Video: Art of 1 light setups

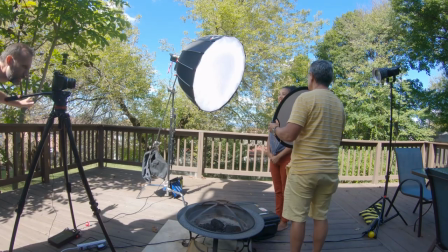378s
And this will actually take me to the next part of this tutorial because I actually had one of the viewers on my previous video ask me whether
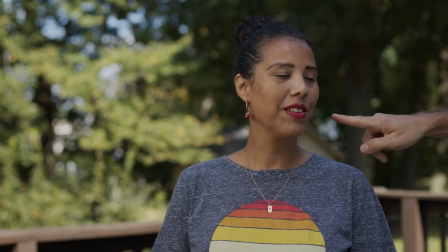386s
we always need to use the kind of a traditional three-point lighting or three lights in our shots and the answer is no a lot of
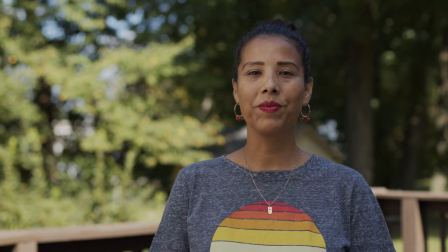395s
times you can actually just use one light and that's usually going to be your key light
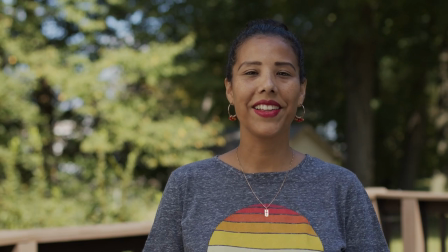400s
so in this case if i were for example to not use the background light but just the key light then again this is how the shot looks and overall i'm happy with the shot and in a
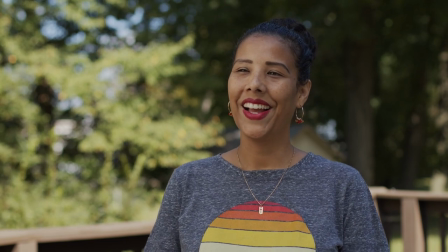410s
way i would even say it looks more natural so that's another maybe thing you want to ask yourself is what kind of style of cinematography do you want in your final shots because if you want your shots to look very stylized and very kind of produced and high polished almost i would say
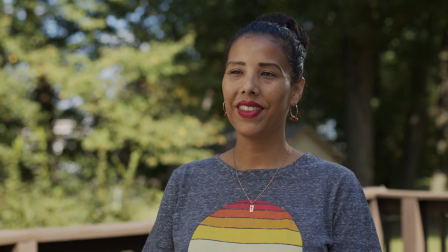425s
then you definitely would want to add a lot of these kind of edge lights that are going to highlight your subject and and maybe even
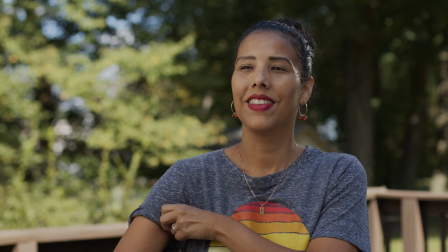433s
fill lights and things like that but for example if you're going for a more natural look then you definitely want to stay away from very strong or noticeable
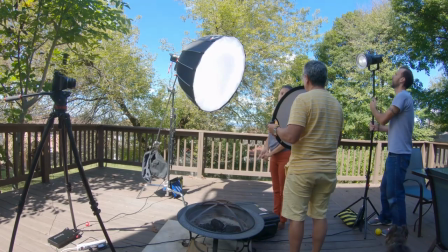442s
edge lights or hair lights and especially when they're not justified in your scene let's say there are no natural lights like the Sun or some
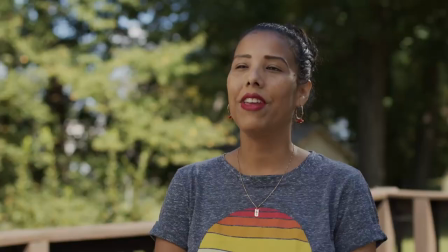450s
practicals in your scene that kind of look like they're lighting your subject from behind and in that case putting a sort of an artificial light there just to
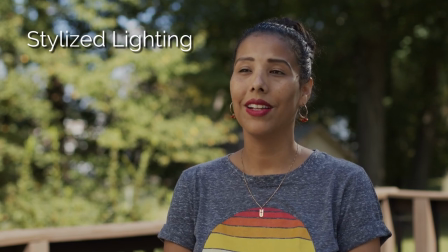459s
add that edge light is again going to look very set up or produced and in a natural lighting setup I would definitely say you want to stay away from
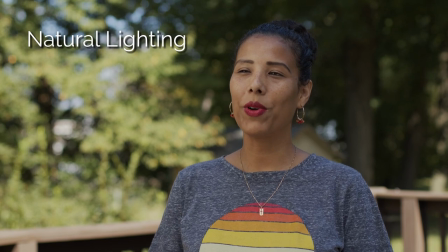467s
that but then of course we have that problem that we had before which is that now our subject maybe looks good but it kind of happens to blend in with the dark portion of the of our background and that's gonna take me to the next step of this tutorial which is you
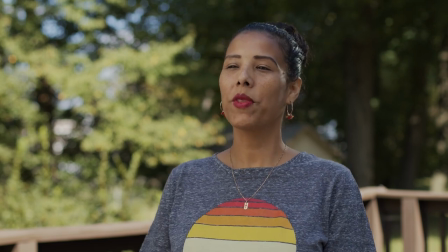482s
always want to be aware of exactly what's in behind your subject so the background even if it's really out of focus like in it is
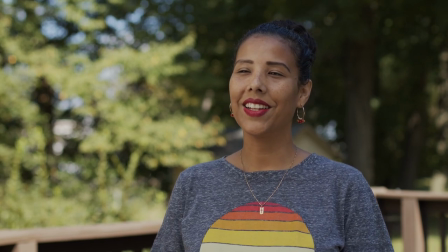490s
in this case you really still want to be aware of what's there and especially when it comes to the colors and the brightness levels.
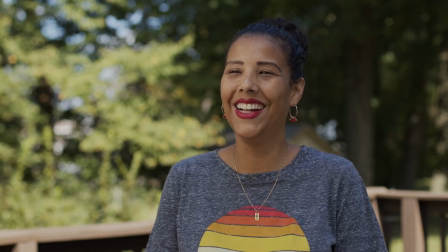498s
And so we can easily fix our shot right here,
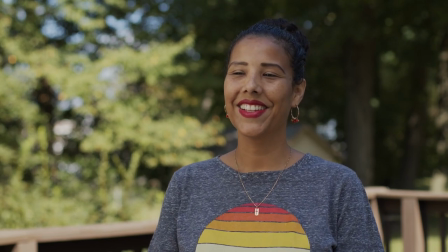503s
like I said, either by adding an edge light, but if you want to go for the natural look, we can do it without adding any lights,
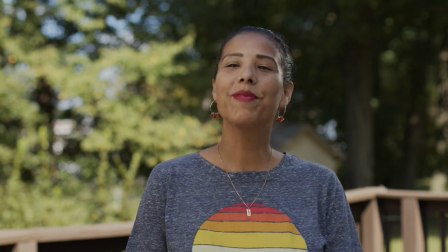508s
just by simply kind of rotating our scene a little bit.
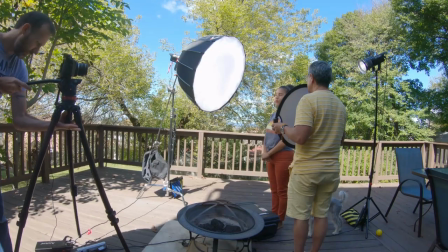512s
So in this case, I adjust the angle slightly of my camera to the right, and I of course do the same thing with the key light.
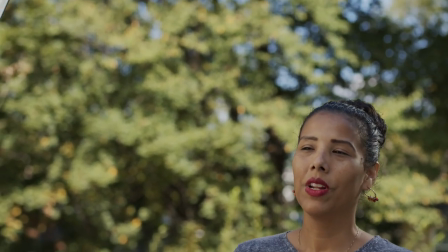518s
And now suddenly our subject is standing against a much
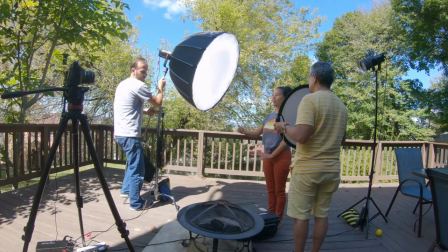523s
brighter background. and definitely there over the left side or the left shoulder
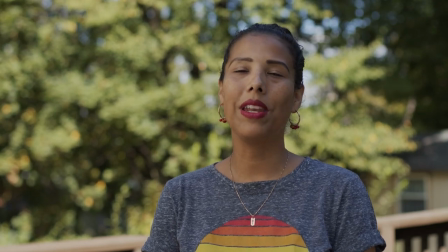528s
and this right away means that our Subject is no longer blending in with the
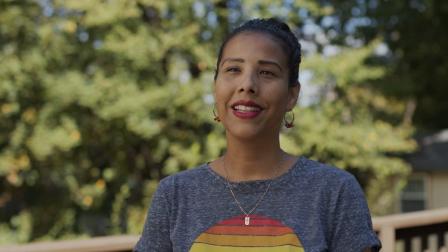532s
background And of course you can do the same kind of things if you're shooting indoors again
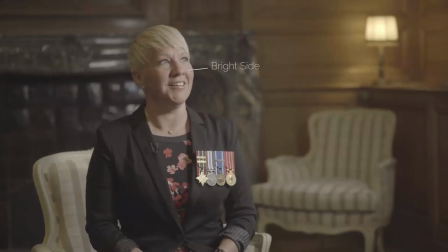537s
If you want more kind of a natural look you can do that just simply by placing Some kind of an object or a lamp that maybe will look
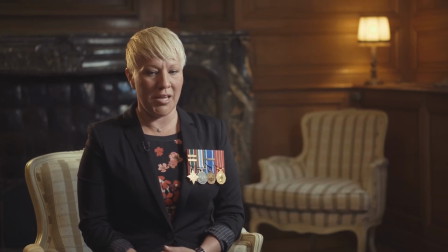545s
like it's actually a part of the scene there and can also also brighten up your background and just kind of help separate again your subjects
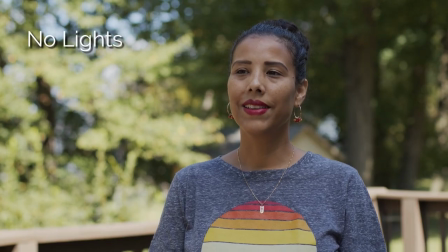553s
from the dark backgrounds. So as you guys can see in the tutorial, you can definitely set up your scenes and make them look really good just by using one light.
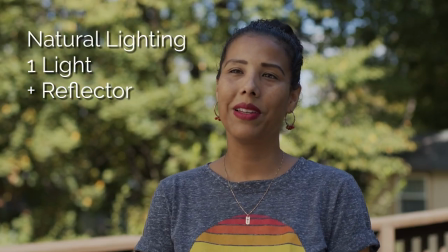562s
So you don't always have to have three lights. Like I said, sometimes you might want to use one, sometimes two, sometimes three.
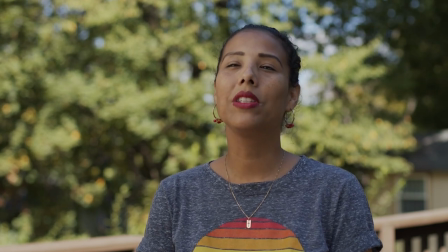567s
Depends on the style of photography you want and on what kind of what your scene looks like.
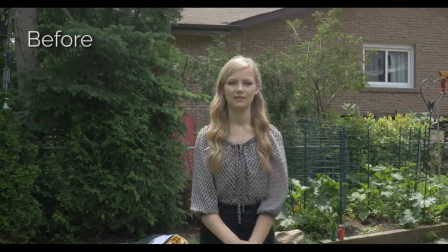572s
Now, what if you wanted to do a similar shot but let's say you have no lights whatsoever can you still light it and make it look good yes you
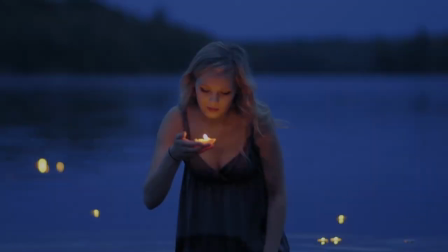579s
can and I actually have a whole set of 12 different lighting tutorials on my website where I show you guys how I achieve all
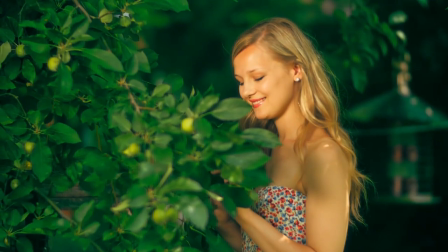587s
these different kinds of setups without using any lights just using the natural light which in most cases means using the Sun like for example in this
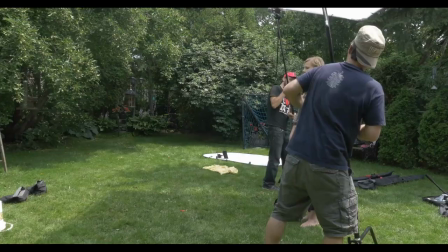596s
shot here where I use the Sun as our backlight so it's kind of a backlighting and providing a nice separation to our subject and I used another
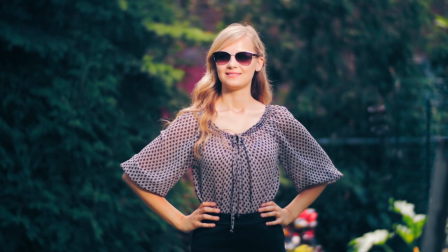604s
reflector to provide nice fill on our subject. And in my tutorial I even show you guys exactly what camera settings, lens settings I had,
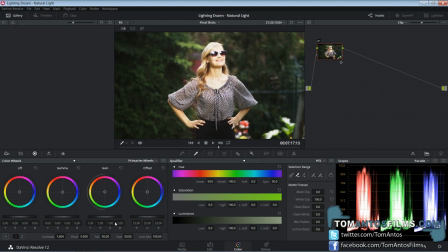612s
why, and even how I did the color grading to achieve this final effect.
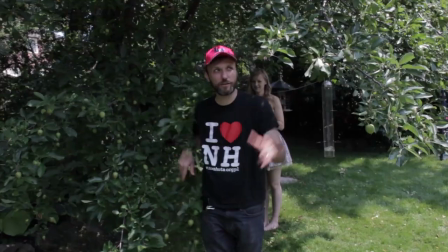616s
So if you guys want to check out these tutorials where I show you how I set up these 12 different shots
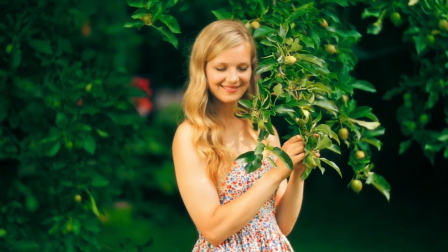621s
without using any lights then again head on over to my website at tomantosfilms.com.